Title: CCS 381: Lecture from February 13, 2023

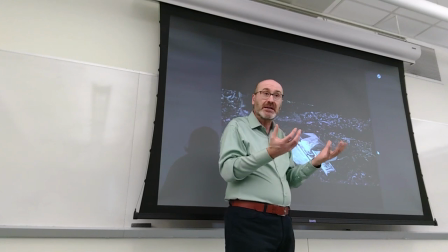[34:36]
That gives you a sense of the crime that has been committed, that a person who used those objects is now dead.
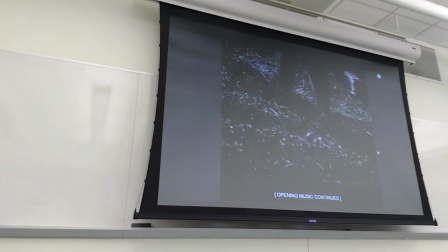[34:48]
Again, you just see the shoes. The man is going away, but you don't see who he is. And this is the end of the credits. the name of the director and now you will see the first person
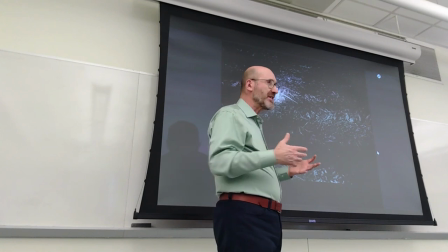[35:04]
who is the first person that you see with a regular shot a policeman, okay so there is a sense of the police is there to protect you but the police fails to protect the protagonist
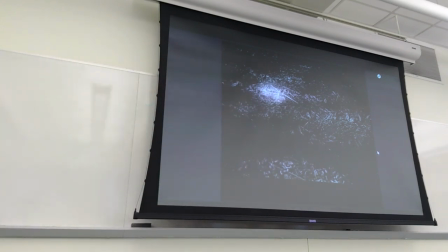[35:18]
until the very end so you see the light, right the light is the flashlight of the policeman and you see the license plate now you know, because you've seen it before that this is the same capo
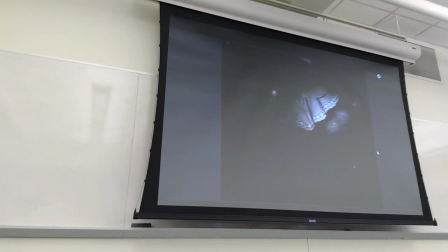[35:37]
then you see the same car but again you see bits and pieces through the lights and
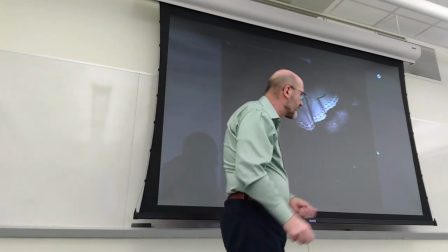[35:44]
before you just saw the familiar small objects now you see pieces of bodies dead bodies,
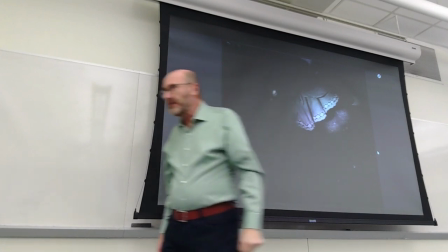[35:51]
right? this is the skirt of the woman a shoe and a foot there that is not moving because she was killed
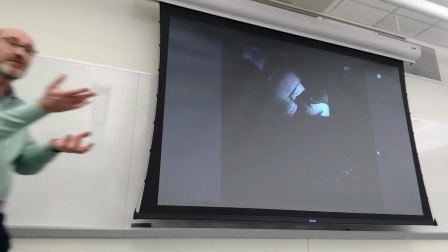[35:59]
and you see typical right the angle of the foot tells you that this is not a living body
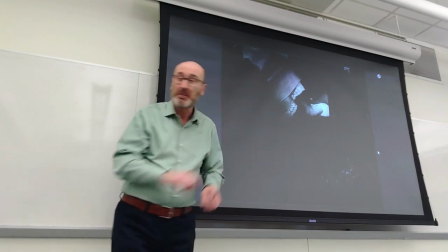[36:05]
right because it's a strange twisted posture and
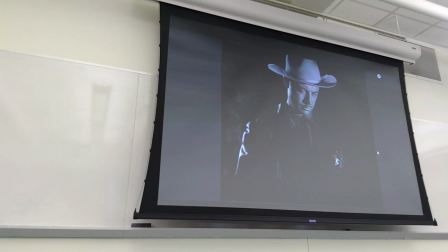[36:13]
the hand without life and the policeman you
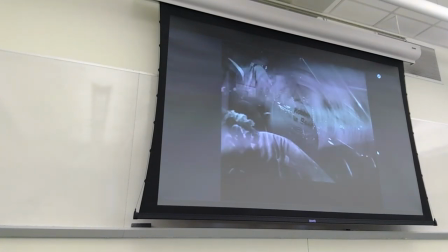[36:19]
see the fancy car the interior of this fancy car and from there you go to the newspaper typical films
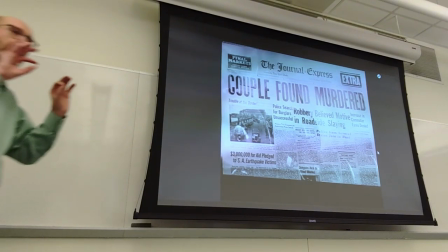[36:27]
from the period to give you quickly a little bit of information
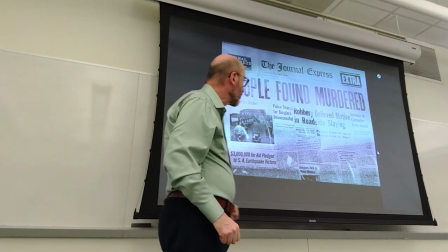[36:32]
through newspaper articles should shown on the screen and they have this
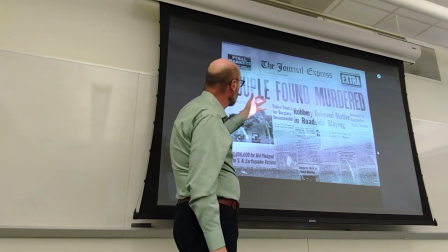[36:38]
fake newspaper the Journal Express couple found murdered
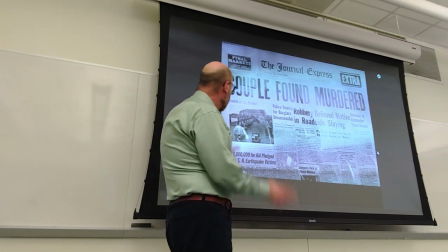[36:43]
and they keep it on the screen so you can see it incidentally if you look at everything else everything else is also
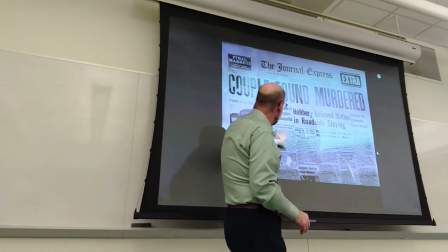[36:49]
negative an earthquake here burglars here and
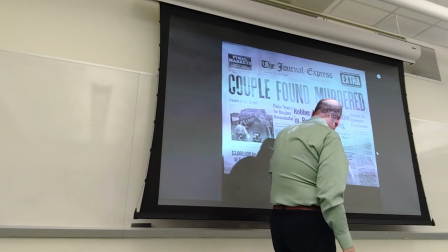[36:55]
some problems oh yeah facts of gems here so
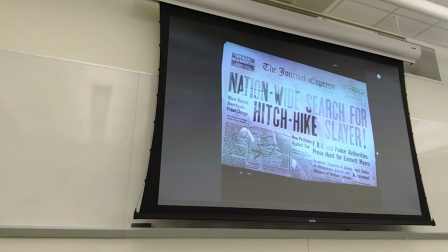[37:06]
you know that a couple has been killed you know now that there is a development the next title tells you that
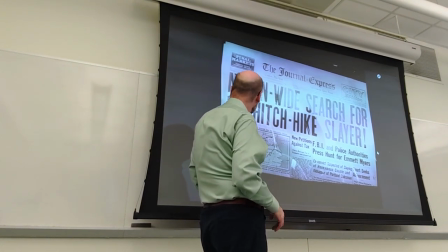[37:14]
there is a search that the criminal is being pursued and again some other negative news fraud
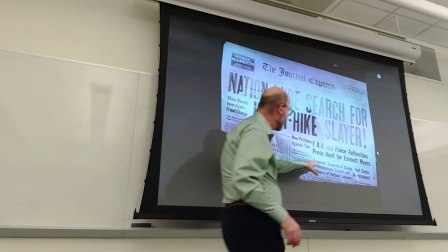[37:22]
tax okay and now you have a name Emmet Myers is the name given
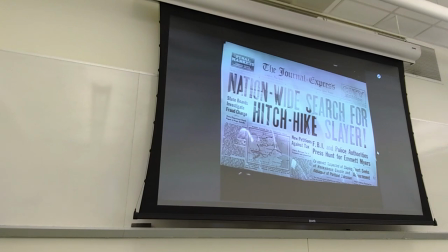[37:27]
to the criminal based loosely on Billy Cook the most important connection
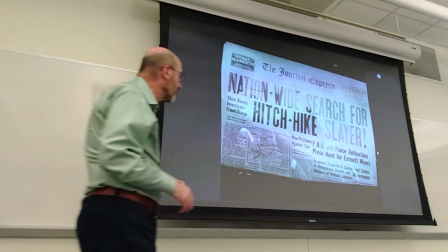[37:34]
is that both the real criminal Billy Cook and Emmet have a an
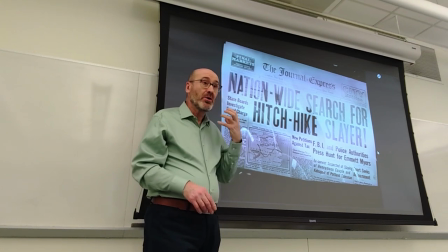[37:40]
eye an eyelid that is paralyzed so he He cannot close his eye,
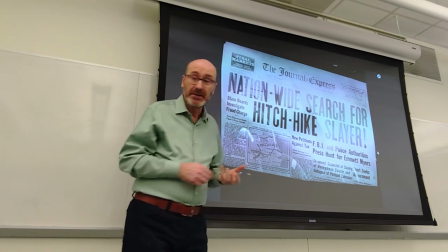[37:45]
and this was achieved by the actor with some tape locking his eyelid.
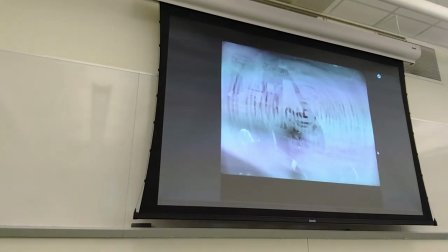[37:51]
Kind of weird, simply. It has an effect. More, right?
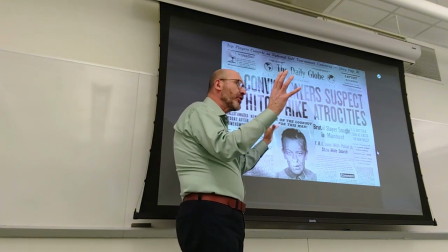[37:56]
More detail now from just a cowboy's murder to the hitchhiker is being pursued.
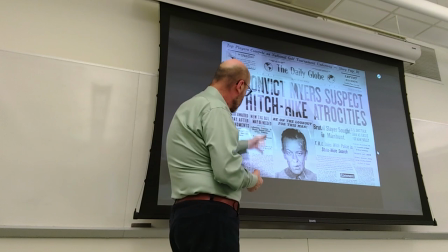[38:05]
They're trying to find him, and now, besides the name, you have a face.
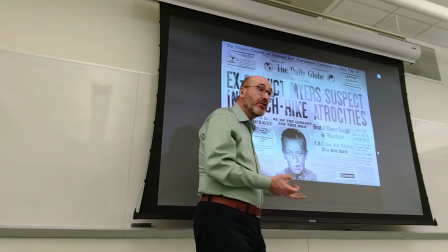[38:10]
So you have this photo of the criminal before you see him on the screen, right?
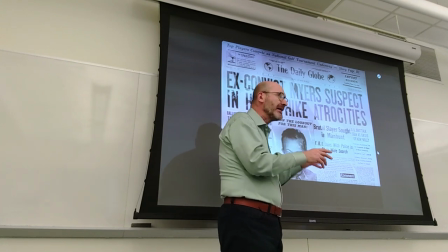[38:17]
The story of a man and a gun and a car.
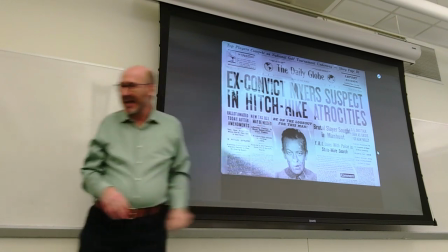[38:22]
So be on the lookout for this man, says the article.
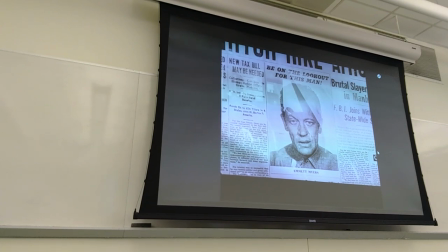[38:28]
And then a close shot of this included this strange gaze, right?